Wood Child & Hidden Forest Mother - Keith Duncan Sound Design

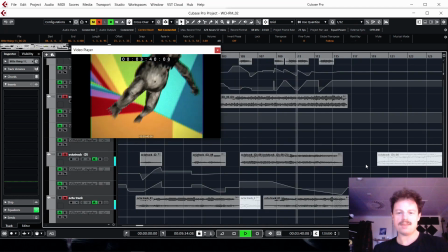5:53 Stretch out some birds, put them in the background, music as well, put them in the background.
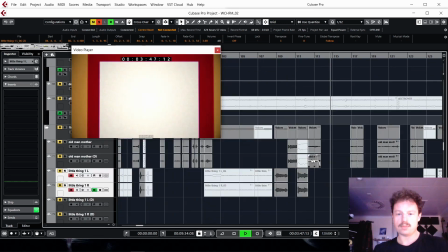5:59 To stretch out some dialogue, some vocals in there. It's really good fun to play with. In fact, I'll go back and just play some of the voices.
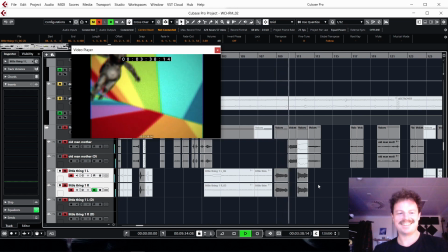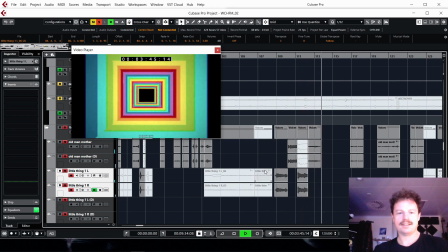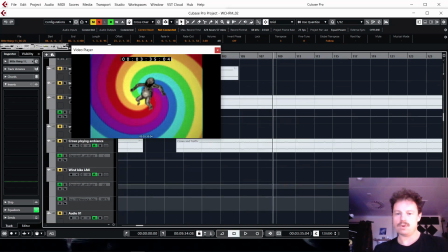6:21 And then there was some other Atmos.
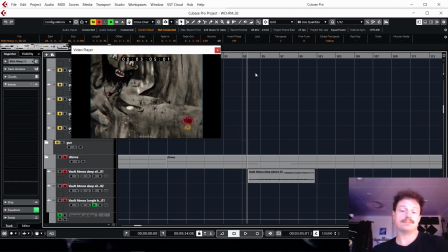6:24 I was in a vault in Edinburgh and I recorded some Atmos, just the sound of the vault. And it had actually cars passing by. So I recorded it in 96 kilohertz and then I rendered it at 48 kilohertz,
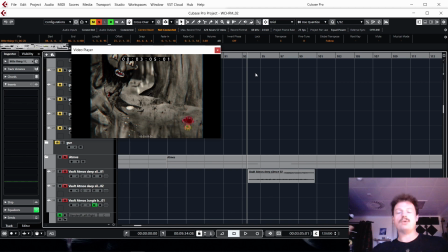6:42 but let it kind of stretch the whole thing out, so it was like really kind of low and like deep, and then you've got all these kind of movements. And I kind of tried to implement that into the film.
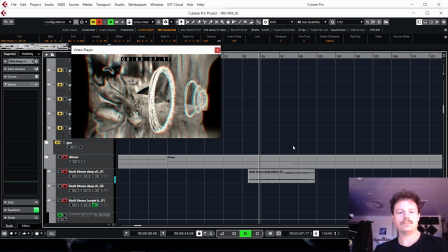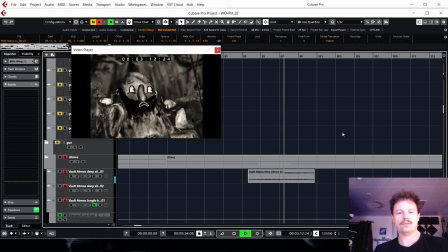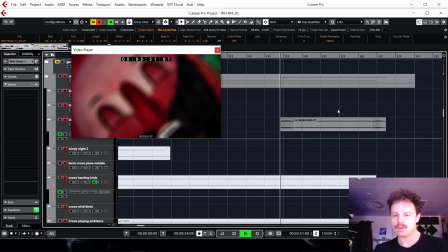7:06 It's quite low. It's quite creepy. There's some stuff in here as well. These are like birds and stuff.
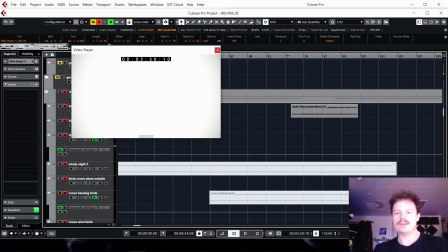7:16 I call it jungle birds, but that was actually just some birds during the spring in Scotland,
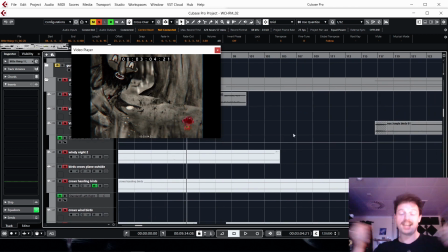7:24 and you can kind of just stretch them out, again 96 kilohertz, and then just stretch them right out, so it just sounds like, because they're really hyper and fast, but when you stretch them out it just sounds almost like a jungle or something.
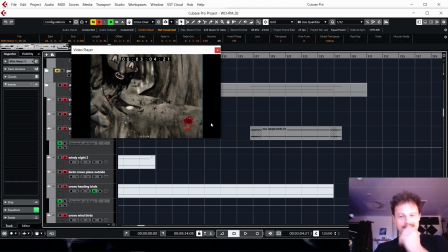7:38 It was like really, really creepy. I love it. I mean, Stephen let me do some very, just anything. He was up for anything on this.
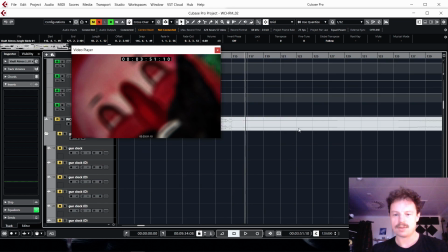7:49 So I mean, I'll turn this up a little bit, and then
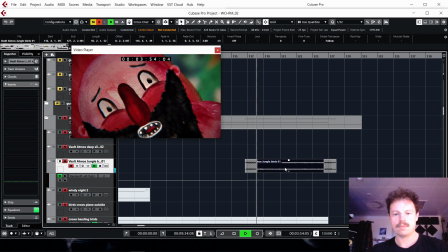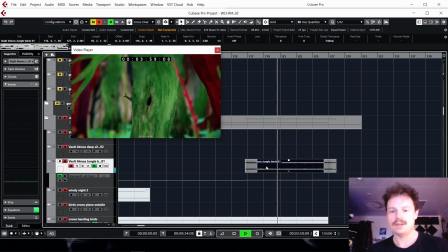7:58 that's actually really fast birds, but just stretched right out. Okay, so this is the Octatrack, and it is a crazy machine, and you can manipulate noises really, really well on it. Straight into this fader, crossfades between parameters, so you can put it into a delay or a reverb, or reverse it, or change it, or swap it around. I put the jungle birds in, which we were talking about earlier, and this is what it does at the moment.
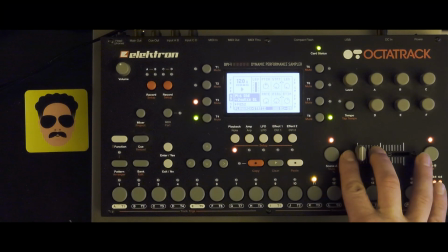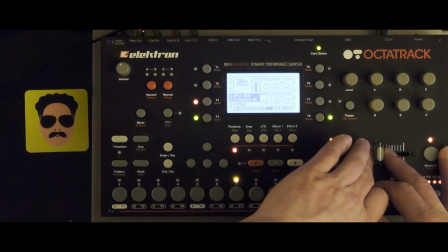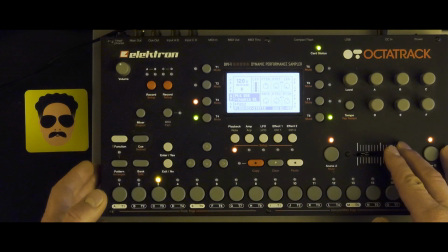Crazy stuff. You can do all sorts of things with it. I've manipulated the music from the entire film, and I've just taken sections of it and parameter locked it and put it into the Octatrack, and this is what happens.
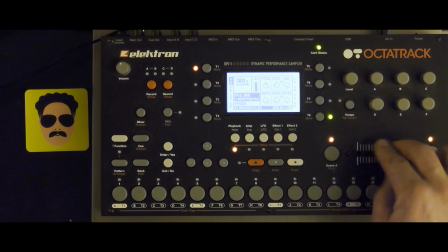Crazy. This is another track of the music.